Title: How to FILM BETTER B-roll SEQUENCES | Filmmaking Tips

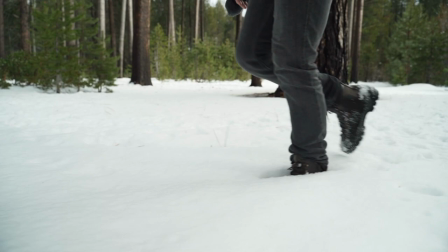[4:32]
It might be a close-up of their hands or their feet or a facial expression but it can also be a little combination of both.
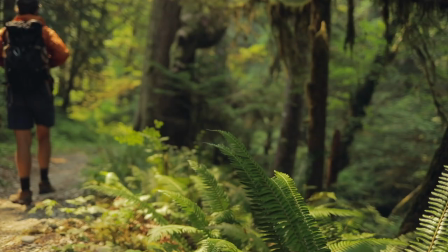[4:40]
Try putting something in the foreground you know focusing on something nice in the foreground and
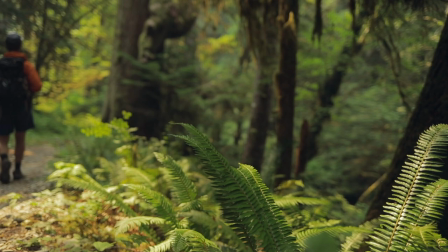[4:45]
then letting your subject kind of walk through the background of that shot. That can be a nice way to kind of bring those two things together. So now we've covered the types of shots that you need to get,
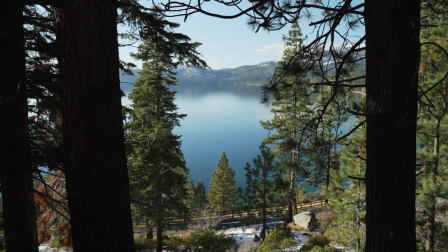[4:57]
establishing, mid-range, close-ups, but here are a few tips to consider as well.
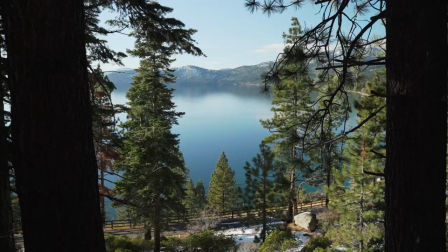[5:03]
So the first tip is pretty simple and that's just to slow down. Try to be aware of what's around you. Like I mentioned before, you're likely limited with time, whether that's just your schedule or the available daylight that you have. So you're going to need to act fast, but that doesn't mean you need to hurry through it. You just need to be efficient with your time. And the more you edit the footage that you're filming, the more you're going to realize what you could have done better.
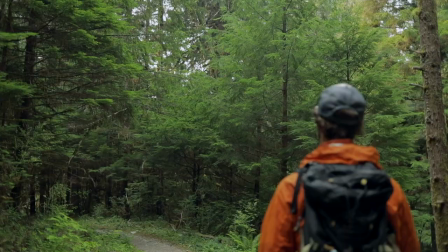[5:30]
And that's the beauty of learning. But for now, just start with slowing down. So the second tip is not to focus too long on one particular shot and this goes along with you know being efficient if you obsess over one shot or focus too long in one area you're gonna get back and realize you have six shots of basically the same bush or you know the same place in your scene and that will make for a fairly stale cinematic sequence so do your best to nail your shot and then move on to something else The last tip is actually something you can't see but it's something that you can hear and that's sound effects.
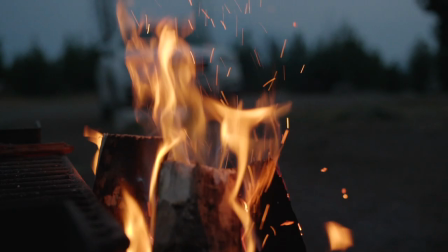[6:12]
Yep sound effects can make it great and really elevate your viewers
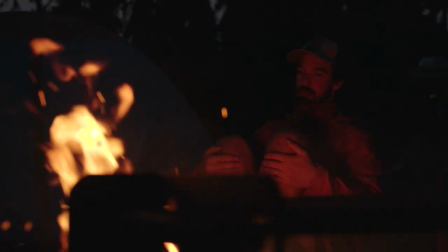[6:16]
experience so try to incorporate natural sounds into those sequences.
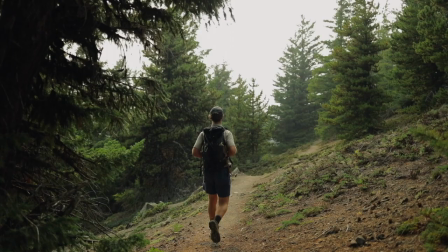[6:22]
You know the things that you're actually seeing you know whatever it is trying to incorporate the actual sound of that into your sequence
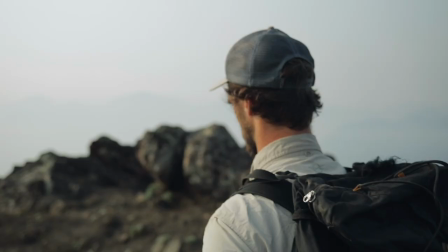[6:28]
will really you know kind of bring it to the next level and I once you start using sound effects you won't go back. Alright guys I think that's it for today. I hope you found this helpful. If you have some questions hit me up in the comments. I'd love to see some of the B-roll that you're working on. Yeah hit that subscribe button if you haven't already and go crush your sequences.
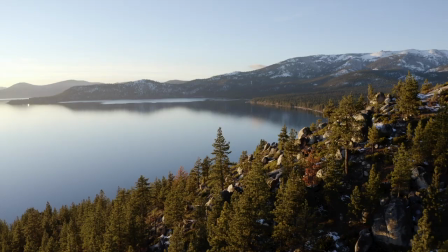[6:51]
I'll see you next time.